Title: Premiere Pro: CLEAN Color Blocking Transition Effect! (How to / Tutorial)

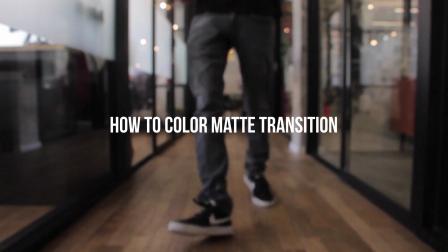[0:00]
Hi everyone, my name is Justin Odisho, and in this Adobe Premiere Pro CC tutorial,
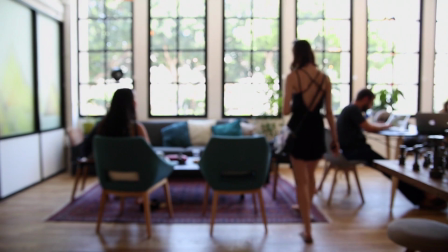[0:04]
I'm going to show you how to use the built-in color mats to create a clean and modern looking transition or wipe between clips.
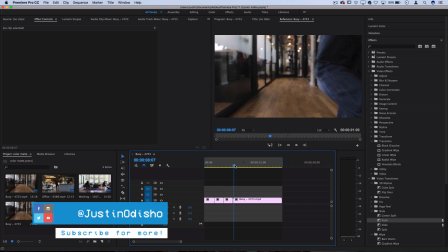[0:10]
So I've got a couple of clips laid out in the timeline, and in my opinion, this would work great for any type of instructional or maybe like a tech review,
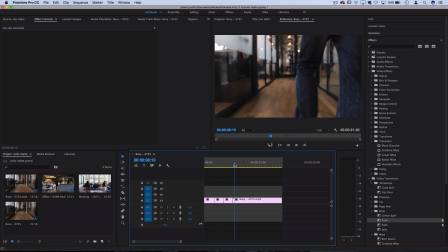[0:18]
or maybe even a fun and modern cooking video or something like that. It's a very clean and simple look. So in order to begin creating our transition, let's go to File and select New Color Matte.
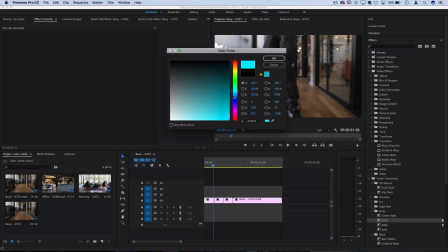[0:30]
So this is where you can pick perhaps the colors which are the theme of your channel or branding or whatever you're using it for,
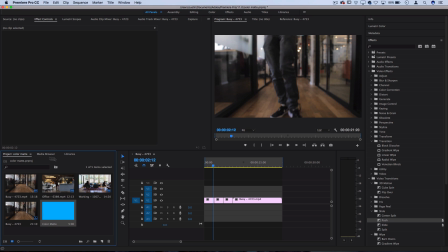[0:36]
and press OK, and you should see it pop up in your project media bin. So now you can click and drag these color mats.
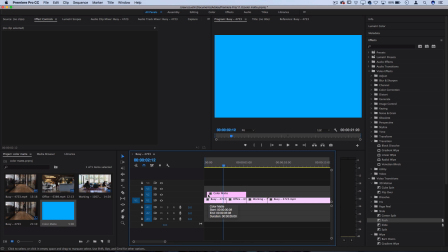[0:43]
They're just solid blocks of color clips in between or on tracks of your project.
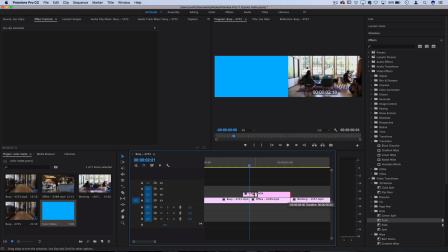[0:48]
So I'll drag it down to size because I don't want it to be too long. It's just going to be a quick color wipe, and maybe for good measure you could do
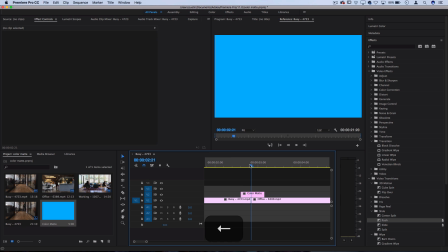[0:56]
1, 2, 3, 4, 5, 6 to the left, and you could cut off that end and delete it. And you can go 1, 2, 3, 4, 5, 6 and bring that in.
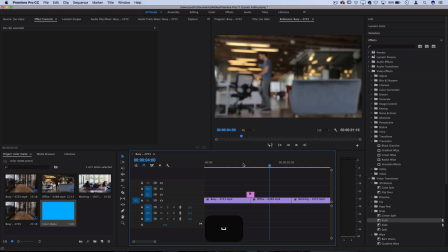[1:04]
So now we have a quick little color mat, but let's animate it so that it acts as a transition.
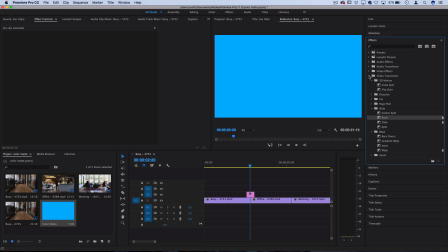[1:09]
So if we go to the effects panel on the right hand side and we actually open up the video transitions effect, there's a ton of different effects for us to play around with and experiment. So let's go to the slide folder and let's just use the push transition.
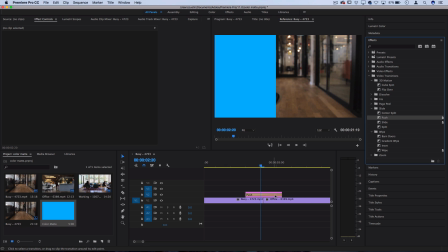[1:22]
So I'll add a push at the beginning. It's going to take over the whole thing if your clip is too short, so I'll drag that back in.
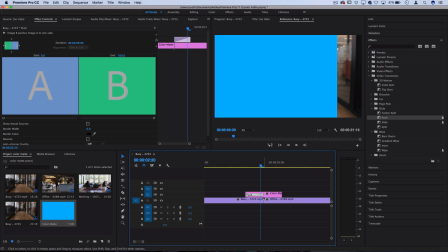[1:28]
I want the push to end right at the cut, and then I'll add another push at the end. Now, if you go to the effects control panel, there's a few things that you can adjust, like the direction that the push is happening in. So you can see here the push starts, it comes in from the left, and it exits to the right,
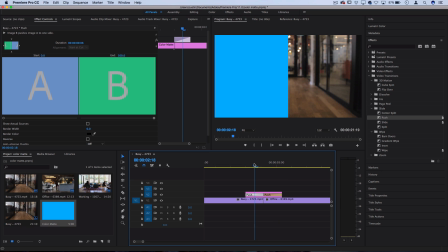[1:44]
which is fine, but let's say I think the flow of this clip is more going leftward,
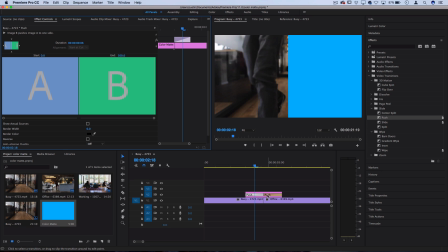[1:49]
so I'll press coming in from the left here, and for exit, I'll also make it exit left.
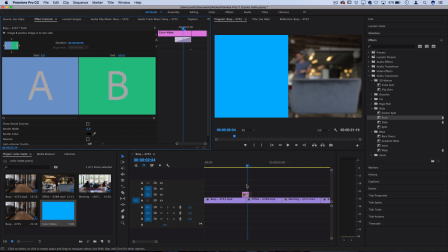[1:56]
So when we press play, let's see what that looks like.
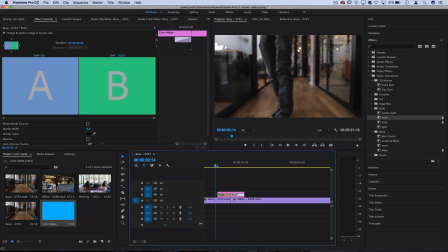[2:00]
So you can see it acts as a really clean and minimal color wipe because as soon as the cut happens, the clip is fully available,
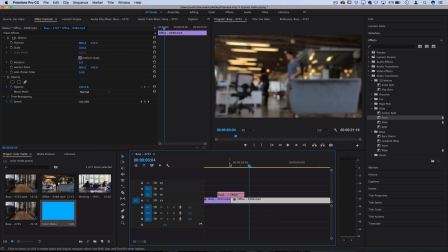[2:08]
but then it transitions out and we see the next clip because the cut happened while the screen was blocked by the color. So I consider that a very basic and simple but effective use of this transition technique.
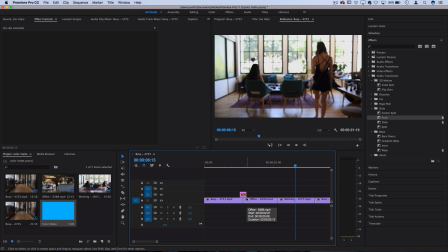[2:20]
However, you can also go into stacking these color mats and applying all different types of keyframed or video transition effects.
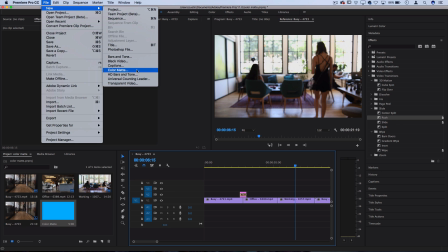[2:27]
So let's go to File, New, and add another color mat. But this one, let's choose a complementary color.
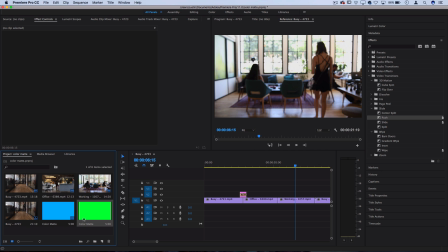[2:34]
So I'll pick a bright green this time. And let's drag it onto our clips the same way as before and drag it down to size.
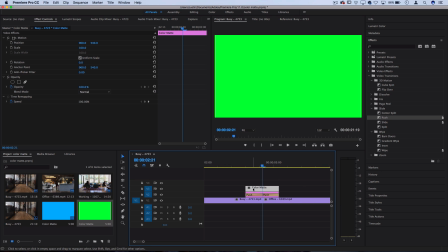[2:42]
And now we can play around with the opacity of this or the different directions to push and create a combination of effects for the transition. So I'll turn off the animation options and keyframes for the opacity and I'll just lower it to a flat 75%.
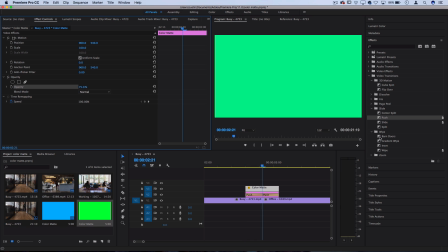[2:59]
Now let's add some transitions onto this. So we can do the same push transitions or we can try other things. So let's try a barn doors transition. I'll drag that at the beginning. I'll pull it into size so that it starts at the cut.
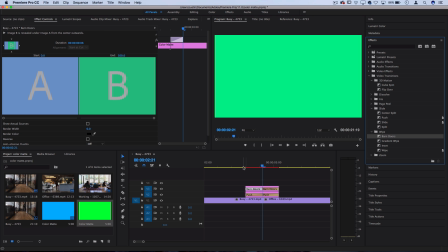[3:13]
And then I'll drag another one on the end here. So let's see what that looks like when we combine both.
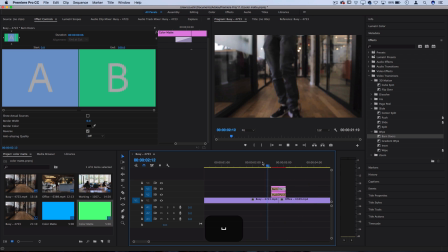[3:19]
As you can see, it creates a bit of a combination of effects which catch your eye, and then by the time you know it, the next clip is already there.
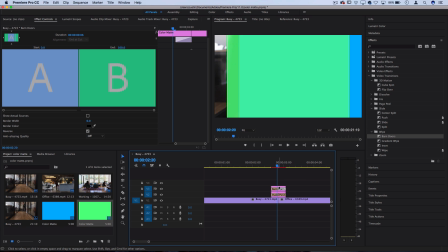[3:26]
But when I say there's really an endless amount of possibilities, there really is.
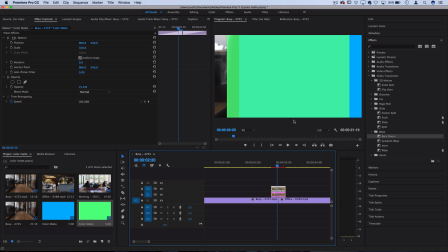[3:29]
You can have things coming from up to down, you could have things coming left to right, or you can mix and match and stack different colors. You could even use keyframed effects like I was saying earlier. You don't have to use transition effects. We could take the actual keyframing of this, like the position,
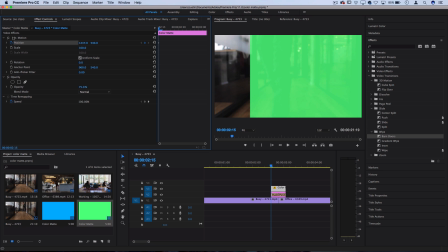[3:45]
so you could start the keyframe of the position all the way off the screen, and then you could go in towards the cut,
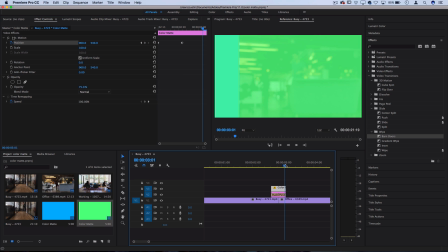[3:53]
reset it so that it fills the entire screen, and then at the end you could pull it off the screen leftward,
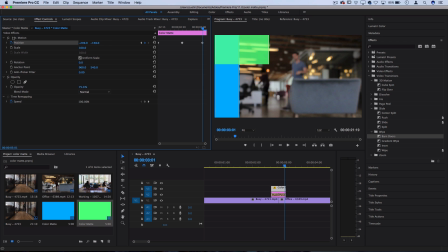[4:00]
or maybe even up and down combination of diagonal, whatever. So when you press play, you get a interesting wipe with these color techniques.